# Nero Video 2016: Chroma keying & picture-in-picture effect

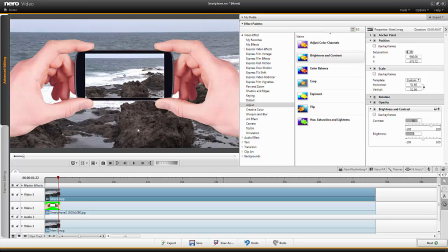(8:05)
I would like to add a blur effect to the background clip, so I use the group sharpen and blur, and we have here the Gaussian blur effect.
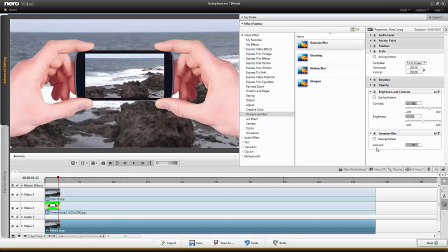(8:17)
I drag it onto the clip and the parameter appears directly on the right side, and this effect with its default value of 80 has now blurred the background clip, and the clip in the smartphone, which is crisp and sharp right now, gets more focus.
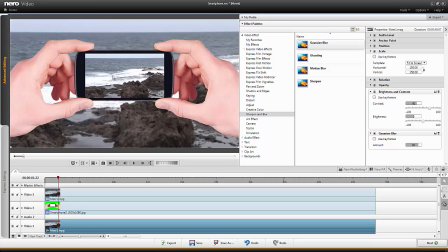(8:36)
So the only thing that is left to do is to make the hands a little bit darker. So we go back to the group adjust, take brightness and contrast effect onto the smartphone picture,
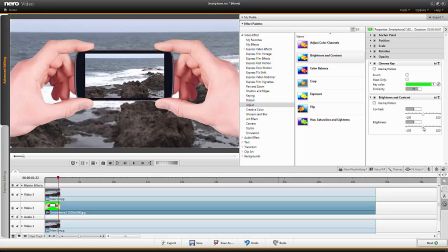(8:52)
and this time we use the brightness and drag it a little bit down, maybe to the value minus 10, just a little bit, so that the difference in the brightness between the hands
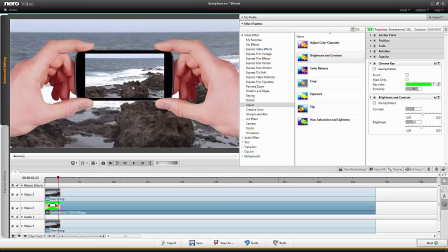(9:07)
and the clip in the smartphone is not so big, and so the clip in the smartphone gets even more focus. You see, this all is not very complicated. We simply adjust the brightness levels of the different elements so they all fit well together. So let's play back the whole scene,
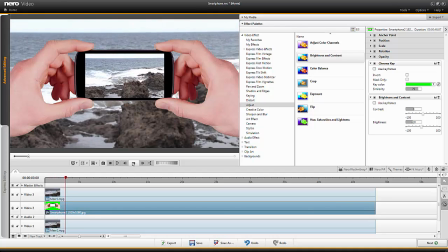(9:28)
and I think this looks really good, and the fact that the camera who filmed the clip was not very steady but moved a little bit makes the whole scene much more realistic. So I think this looks very great.
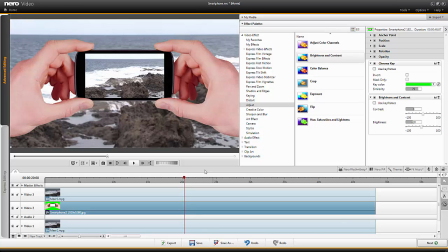(9:49)
And as many ways lead to Rome, I will show you another way to achieve nearly exactly the same result. let's go to the media area and to the pictures.
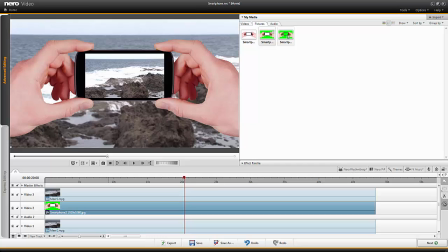(10:02)
And here you can see I have a second version of our smartphone picture where the display of the smartphone is green also. And let's try it. I will move this element to the right to make space.
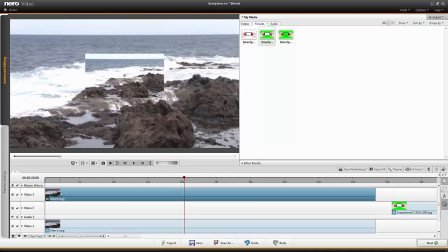(10:20)
I move the foreground clip as well out of space.
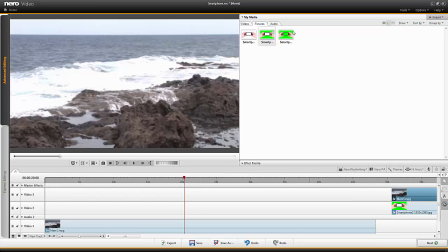(10:24)
And now I take the second smartphone picture,
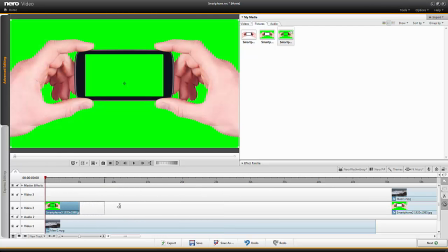(10:31)
which is green in the smartphone display as well.
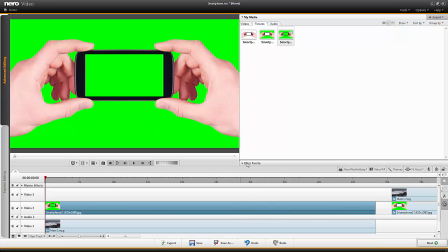(10:37)
Adjust the display length. And now I take the chroma key effect.
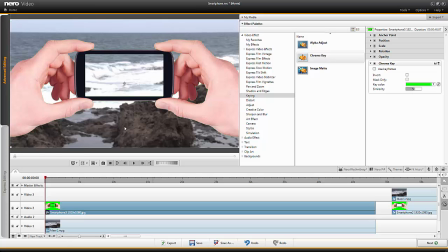(10:49)
Again, selecting the green color. And now all is transparent at once. I drag this a little bit up, the similarity.
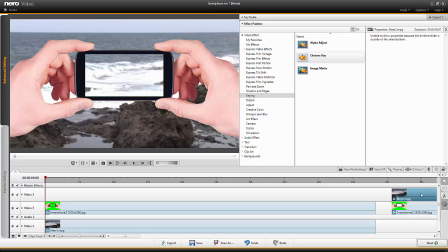(11:02)
If I move the front clip
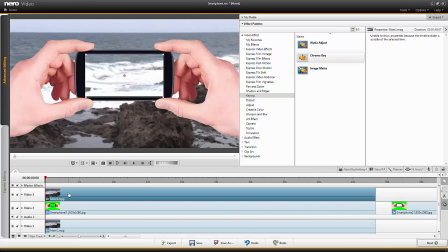(11:07)
into its place again, we have the same result as before.
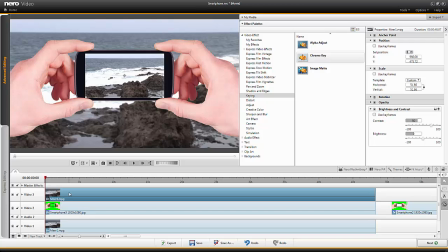(11:12)
So this doesn't help, but I will show you how we can make a difference.
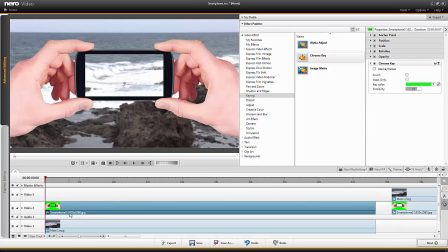(11:20)
Since this picture now is transparent in the display area as well, we can move it to the top
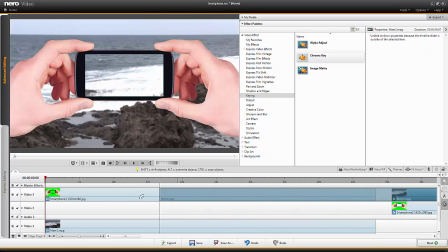(11:29)
and place the smartphone, the display clip below it.
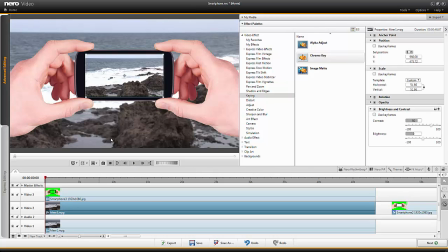(11:36)
So now we have nearly exactly the same result with the difference that the clip inside the smartphone is now behind the smartphone picture.
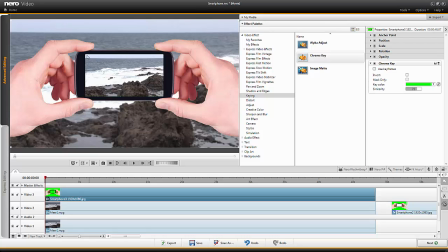(11:48)
That means we can see here the round edges of the smartphone display, because when we have the clip in front, we have real edges, not rounded.
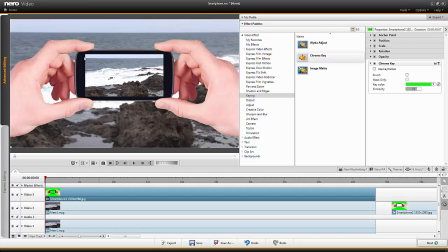(12:01)
And when the picture with the smartphone is in front and the display clip behind it, then we can see the rounded edges of the smartphone. So if you pay attention to these details, then you can do it this way.